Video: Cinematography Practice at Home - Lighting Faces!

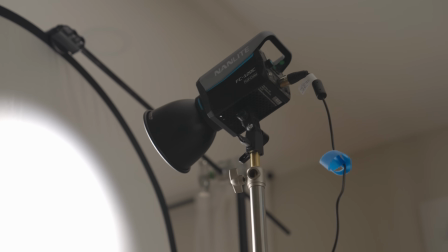241s
Granted, I do think it is still a little too hard for my liking and my taste in particular,
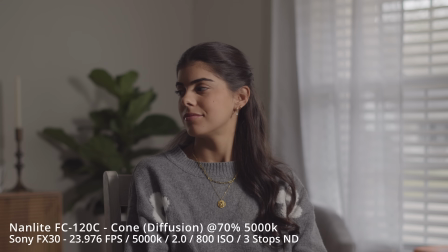247s
but if that's all you have is a light and a 501 reflector, this is something that you could utilize for diffusion.
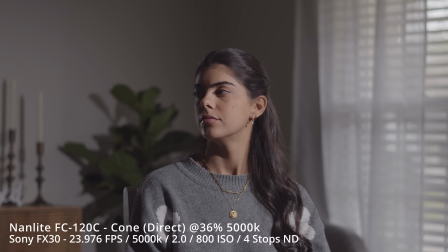253s
The other thing I want to mention is from the first shot of a direct cone to this one, you'll notice that the background is a little bit more level.
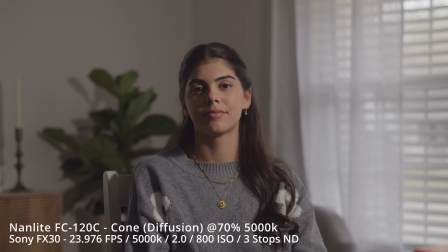260s
Because the light is spaced out with the diffusion, and it is technically now a bigger source, the light is being emitted a little bit more evenly on the background.
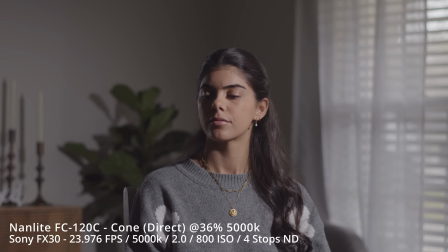269s
When it was just the cone, it was a bit more of like a spotlight, so you'll notice one spot in the background a little bit more bright than the other. The last example is the light cone again,
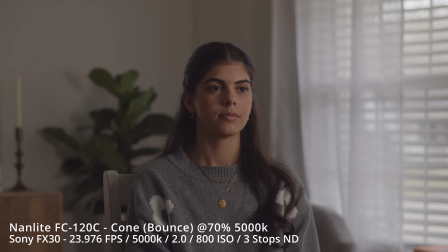277s
but this time it's bouncing off a white bounce in the 5-in-1 reflector.
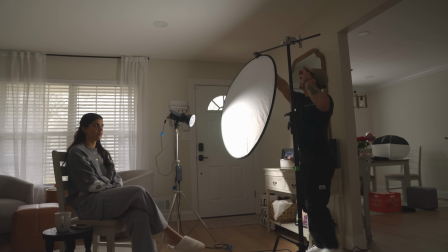281s
So instead of the diffusion, I added the white bounce, and I just had the light aimed towards it again from the key side.
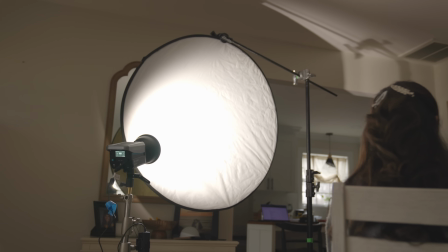287s
I positioned it in a way where it's still kind of coming from that 3/4 higher angle. So depending on where you place the diffusion and the light and the angle and the height, it does play a role. Just because it's bounced doesn't mean it doesn't have directionality. This example is probably my favorite out of the 4 that I just showed.
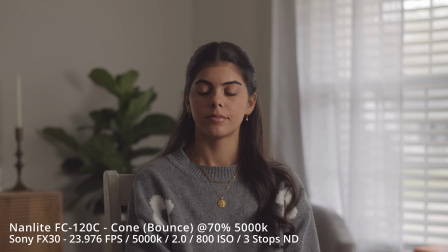302s
It has a good contrast ratio. I like the softness. It feels a little bit more even compared to the window. So if I were to go into an interview and only have this light and a 5-in-1 reflector, this is the setup that I would try to produce.
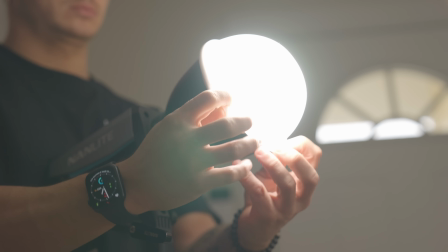313s
So the light dome attachment is a really cool modifier to have to attaches to the cone itself.
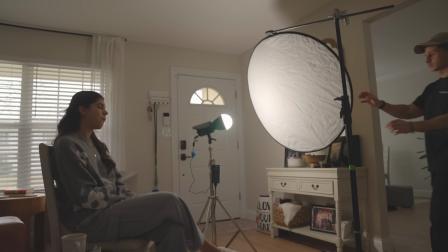318s
It softens it. It doesn't necessarily make it a bigger source, but it does round it out a bit, and it does make it significantly softer than the original cone just by itself.
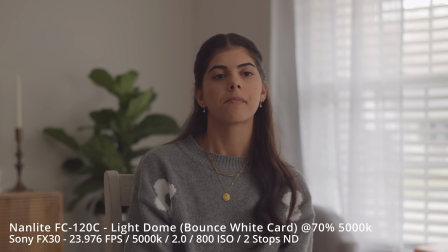326s
So the first example is the light dome going into a white bounce card. So similarly to the one we just saw before, it has a very similar look,
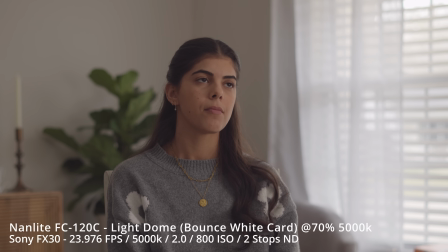334s
but it is even softer now because it's not coming from a hard light to the white bounce and then going onto her face.
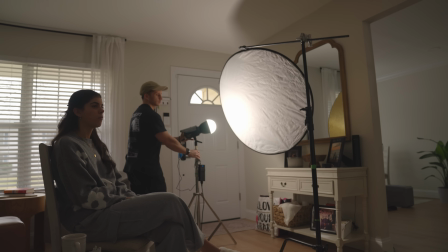340s
It is already being diffused by the light dome, and that soft light is then being bounced into a white bounce, so it's almost being double diffused.
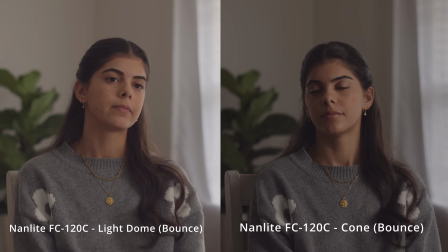347s
So you'll notice that the shadows are way less contrasty. The fall off is way less significant.
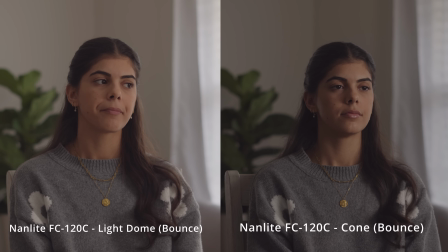353s
And the reason for that is because there's just less hard light and less contrast. So if you're going for a very ultra soft look, this could be a great option for you.
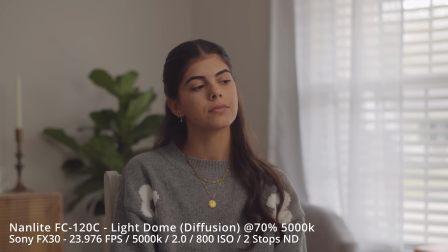361s
So the next example is the light dome going through a 5-in-1 diffusion. And this one is quite nice actually.
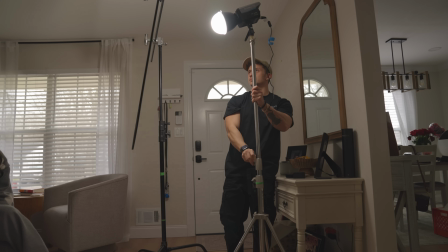365s
It gives a nice pop. It has sort of that high key look. This is a great example of if you're trying to get a nice soft look but have a nice pop to it.
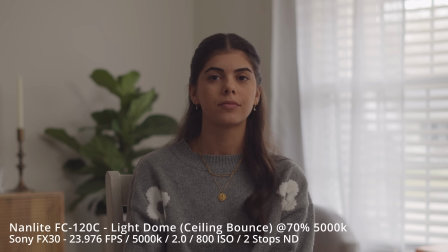373s
Next, we're going to the ceiling bounce. So the light dome going into the ceiling, again, same area as before, kind of from the same key side.
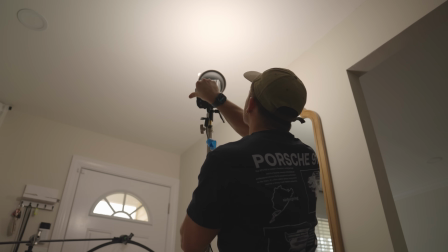381s
Again, it doesn't really make that much of a huge difference, but it does give a general ambient lift.
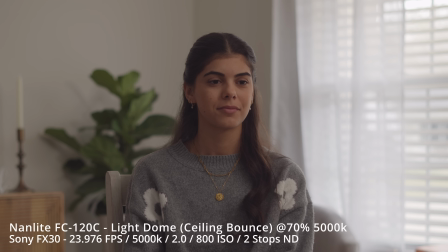388s
It does raise her face a little bit more compared to having no light,
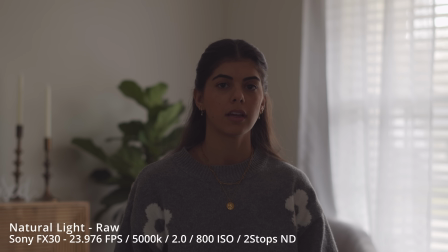392s
but there is less control, there's more spill, and you don't necessarily have a contrast or directionality. You're kind of just having a bit more of a wash. But it is a great way to light a room and a subject if that's the only way that you're able to actually do it.
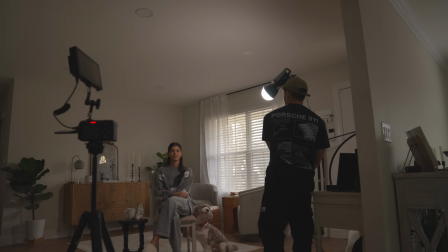406s
So last one is the light dome direct to the subject.
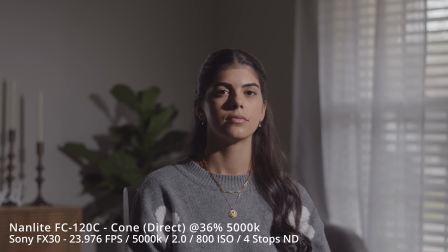410s
And compared to the original where it was just the cone, you can notice that there is a slight bit of softness.
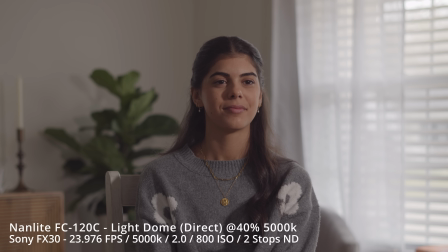416s
Of course, it is still harsh. It's way too harsh for my liking, but it does give you a look into how you might be able to have a direct light onto a subject with a bit more softness. Or if you're trying to go for that hard light look but take some of the sting out, this could be a great option for you to kind of live within that hard light world but soften the edges a little bit and make it a bit more flattering. What I love about this softbox
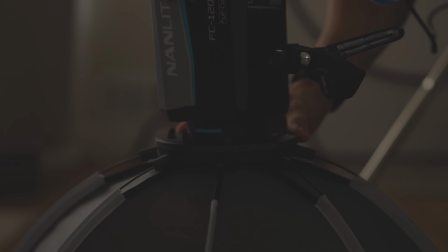438s
and this light is that it's very small.
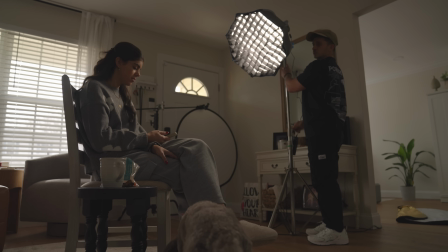439s
Granted, when you want to have a very soft source lighting, normally you would want a bigger source, a bigger soft source. But because we're only practicing at home and this is only to sharpen your skills in the fundamentals, you don't necessarily need to have a 6x, 8x, 12x.
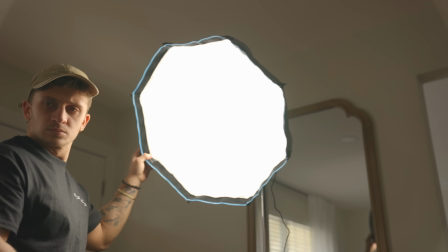455s
Having this softbox is a great way for you to just practice and understand directionality and quality of light.
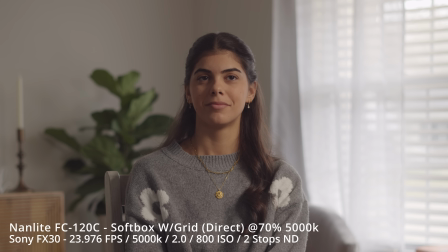461s
First one we're going to start with is the softbox with the grid direct to the subject. And the reason I started with this is because the grid will help control the spill of the light a little bit more. So you'll notice between the grid and without the grid, what it does to the background and also just her in general.
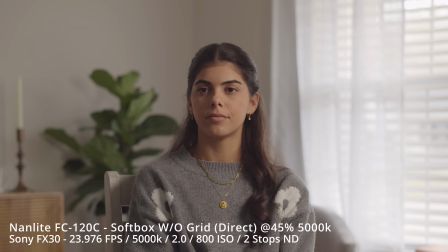475s
There's definitely a bit more level. There's definitely a bit more brightness throughout the entire image. That could be good if you don't have maybe the brightness in the background that you need. Getting a little bit of extra level could be good without the grid. But if you want to control it a little bit more, I would definitely recommend adding a grid.
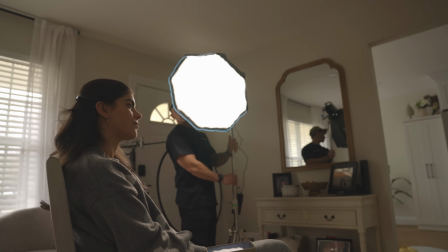492s
The softbox is always a beautiful modifier to have in your kit, especially when you want to practice at home or if you want to do any sort of interview setup, talking head. Having a softbox will immediately give you that soft look that you're looking for. Now, a tip I want to share with softboxes in general, and something that I do regularly when I use softboxes on set, is that a lot of times people will aim the softbox directly at the subject, and which is fine. It'll give you a nice soft light, but something I like to do is almost pan the light in front of the subject.
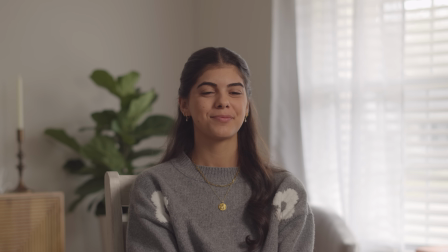522s
It's almost like skating the light in front of the subject, because if you think about it, with the softbox, there's a hard light and then it's being emitted through the cone and then going through that round diffusion. So inherently there's a lot of hard light still. So if that's being aimed directly at the subject, there's going to be still a bit of harshness.
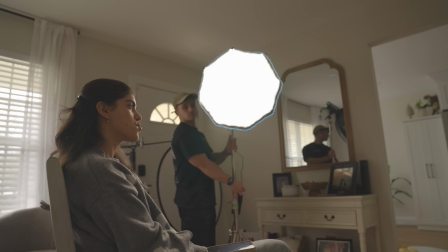542s
So when you pan it away from the subject, when you pan it in front of them, so the more residual light will emit on their face, it tends to be a lot softer.
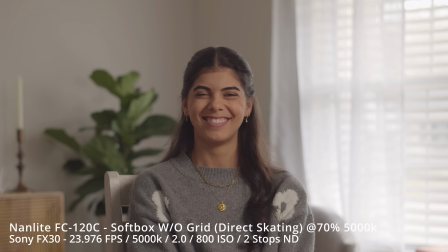550s
That's a technique I like to practice very often and something that I do very regularly. I will pan it slightly in front of them so that some of the harshness doesn't hit their face and more of the residual light will hit them instead.
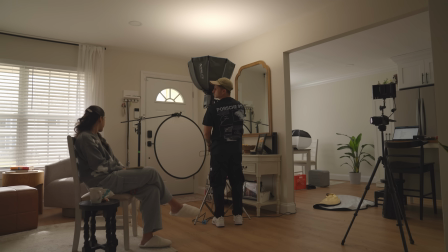560s
Next, we have the softbox going into a ceiling bounce. This is probably a technique that I wouldn't necessarily practice, but it is a great option in case you want to be able to have
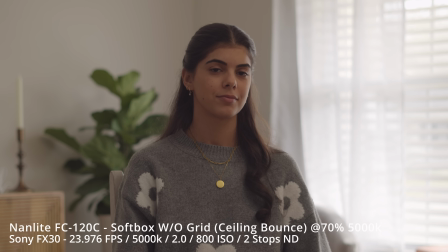570s
extreme softness, essentially, in a sort of flat level. You'll notice that in this image, there isn't very much contrast at all,
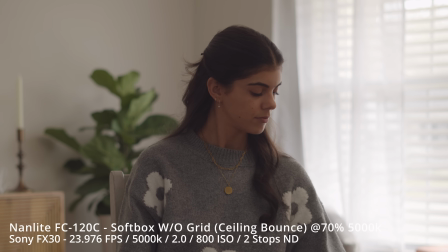578s
but a very nice soft glow light on her face that kind of just raises and creates a more appealing image than without any light. The only thing to note with ceiling bounces or any sort of bounce in general, you do run the risk of not really having an eye light.
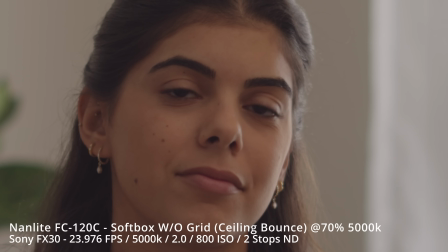593s
So that's something to consider, is how important are eye lights compared to quality of light and directionality.
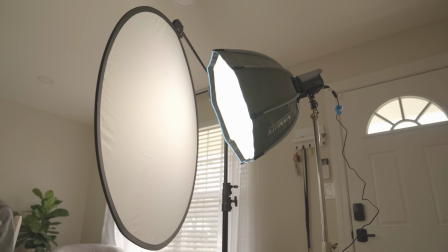598s
Next example is the softbox going through a 5:1 diffusion. Call this double diffusion or double breaking.
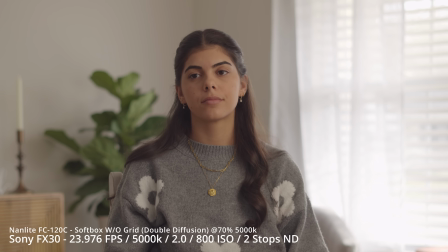604s
I love this technique because it really makes it the ultimate softness. It has beautiful qualities to it. It brings up the size of the light itself by going through the 5:1 diffusion.
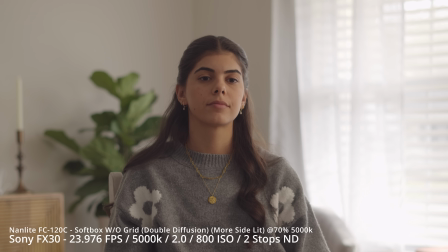618s
It essentially doubles in size, which makes it much softer. The contrast is quite nice because of the direction of the light and the diffusion, but the shadow itself and the harshness isn't really there anymore. So this is probably one of my favorite techniques if you're going for extreme softness.
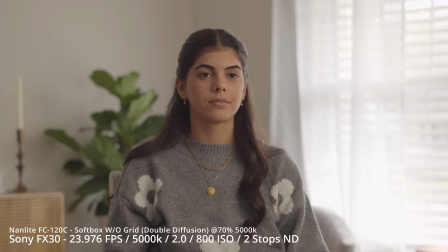635s
And what's really nice is that you could see the sort of wrapping light coming from the window all the way around to the right side of her face. It does feel like the light is coming from the window because of the intensity.
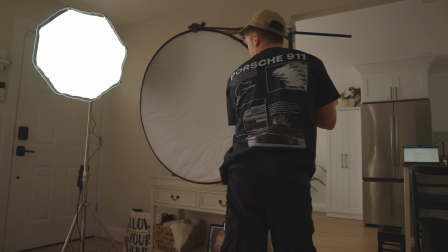646s
The next example is the softbox going into a white bounce card, or the 5:1 bounce.
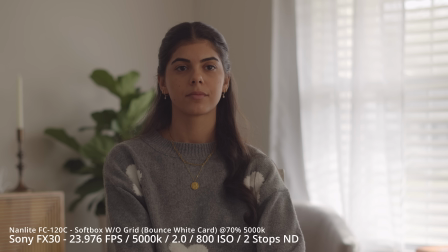651s
Again, similar to the ceiling bounce, this is probably a technique that I wouldn't practice, but it gives you a good example and a good idea of what it could look like. I'd say bounces in general are very good if you have a lighting fixture that has a ton of power.
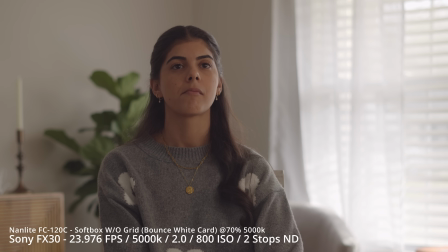667s
Because of how much light is being lost through the bounce, you really do need power to be able to create a sustainable look, depending on the output of the background and how much level you need to balance.
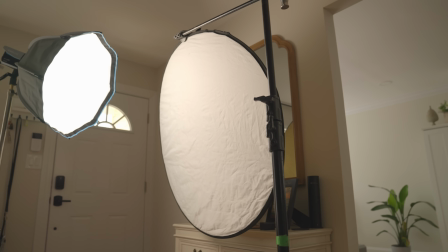679s
But because it's being bounced and being bounced by an already diffused light, you'll notice that the shadows are almost non-existent.
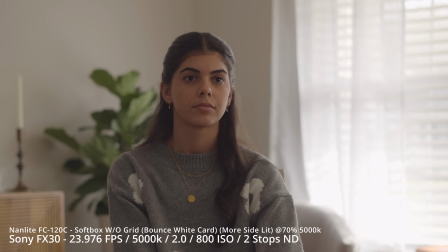687s
It's very flat, it's very soft, and again, depending on the directionality, maybe you move it over a little bit more 3/4 to get some more contrast, or you add a little bit more neg.
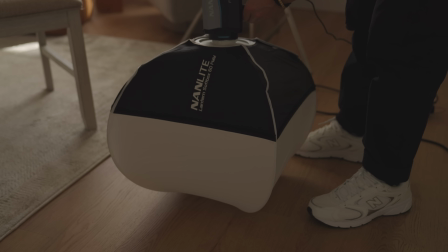697s
The last modifier we're going to go over is the lantern softbox. Lanterns are one of my favorite modifiers to have no matter where I go.
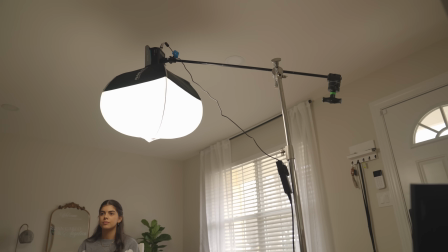704s
It's a modifier that you could use in multiple different ways, and it is probably one of the most versatile modifiers that you could own. So I highly recommend, if you do have a monolight and it does have the availability to attach a lantern to it, I would definitely recommend picking up one of those lanterns.
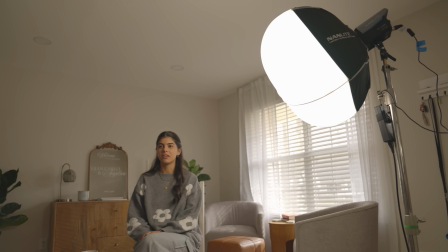721s
So the first we're going to go over is the lantern direct to the subject. So think about this as almost like the same thing with the softbox.